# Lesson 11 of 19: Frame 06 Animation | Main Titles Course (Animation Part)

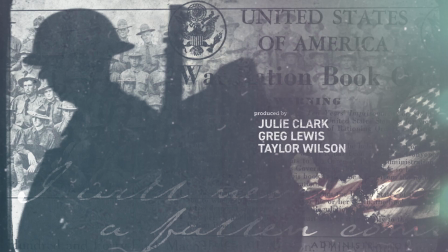0:10 Okay, welcome back to frame 6 of main title animation American Soldier. This is frame 6 or scene 6. In this video lesson, I'm able to create the animation fairly quickly. It seems to work.
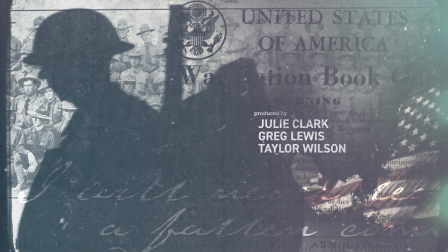0:30 We'll find out later on that this scene really slows the pace down of the entire title sequence. It just plays out too long, but for this phase of the animation,
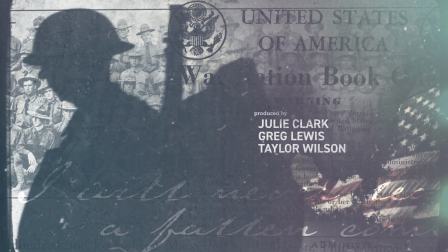0:43 this first pass at the animation for this particular scene, it works nicely. Several things happen and it comes together quickly. So let's dive in and take a look at scene 6.
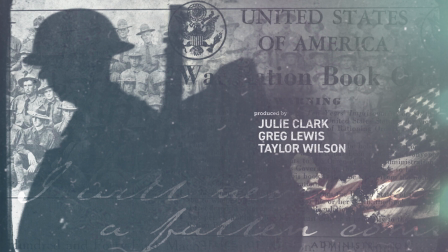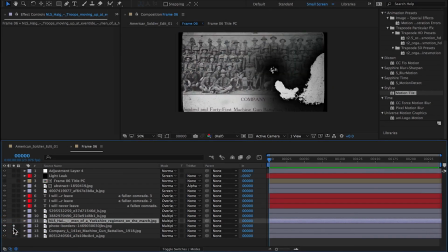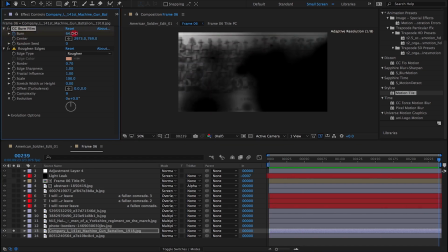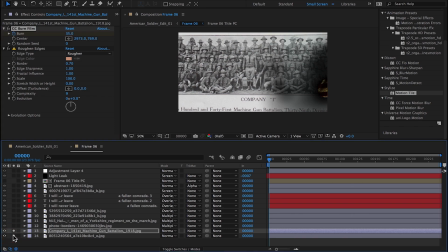1:18 So the first thing I want to do in this
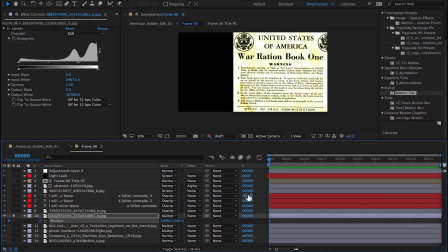1:21 scene is to animate this newspaper article just moving vertically, very simply.
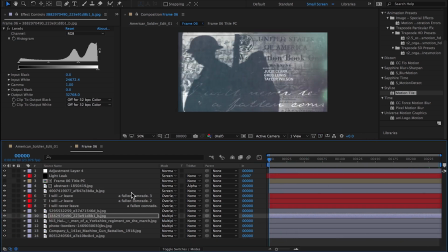1:29 And on this silhouetted soldier, it might be kind of cool to separate the dimensions and add a wiggle effect, a wiggle script to the Y position.
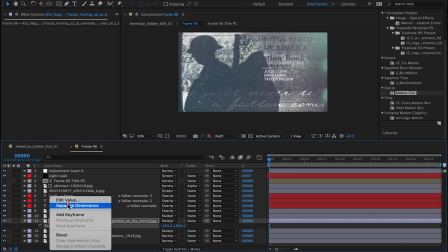1:41 A real slow wiggle that moves up and down the Y,
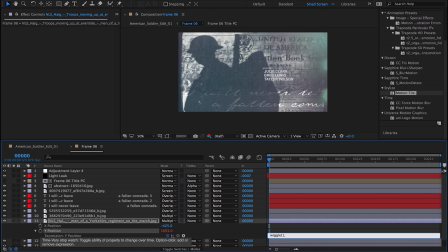1:46 so it could look like the guy's kind of walking.
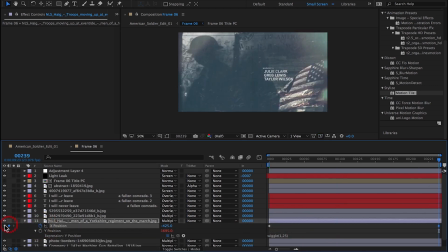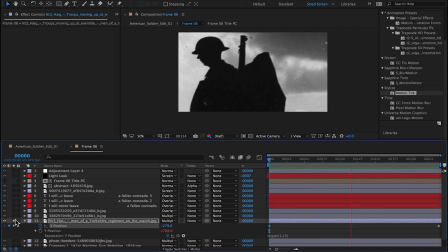1:57 What you can see there. Very quick, very down and dirty.
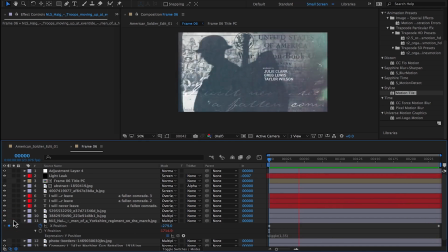2:04 But it seems to work. I've also got the X position animated, just moving from right to left.
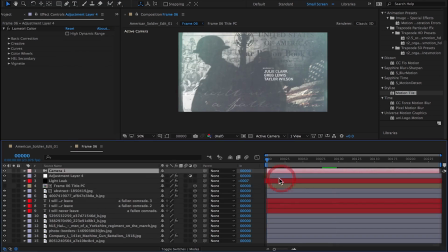2:14 I'm going to add a new camera. I've made all the layers 3D. And going to do a
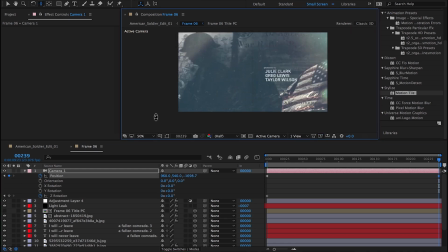2:25 push in at this point, but I'm going to reverse this to do a pull out with some Z rotation on the camera to make the movement more interesting. You'll notice that I sometimes I do straight camera moves, just straight across, straight up and down.
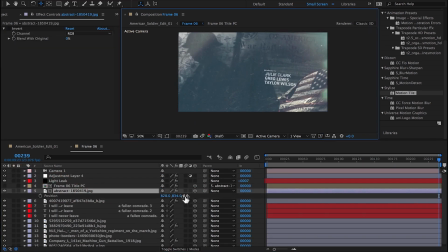2:45 Other times I like to add just a slight bit of rotation. It just kind of depends on how I'm feeling for that particular scene. It's always good to vary things up though.
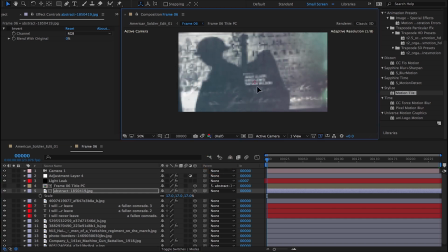2:57 So what I've done here is taken the typography, pulled it out in Z space to create a little bit of parallax
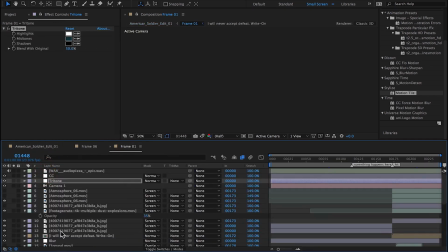3:07 as the camera is going to move by.
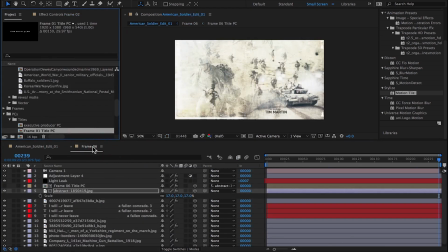3:11 So what I'm doing here is looking for a chunk of text
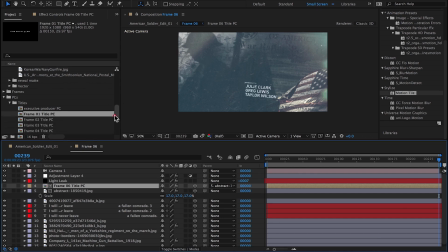3:17 that I think had some animation on it. Not quite sure why I copied and pasted that.
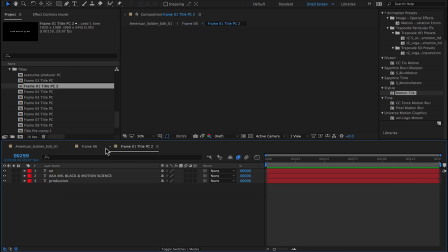3:30 Oh, that's right. I took some text from the very first scene, which you saw that I did animate,
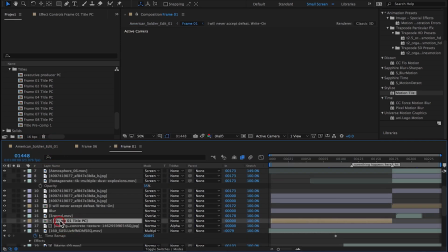3:36 and I've dropped it into this scene because I want this text to animate on as well.
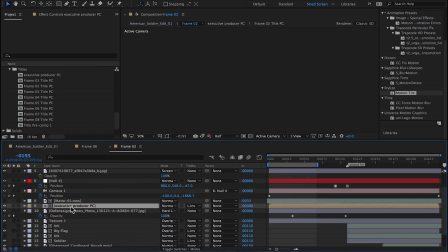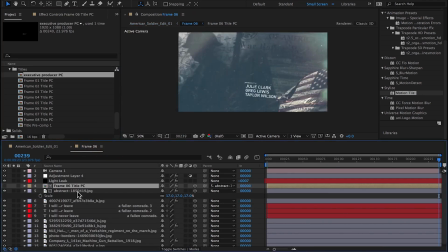So I'm just dragging and dropping to replace the text that was already there. I'm going to scale this text up.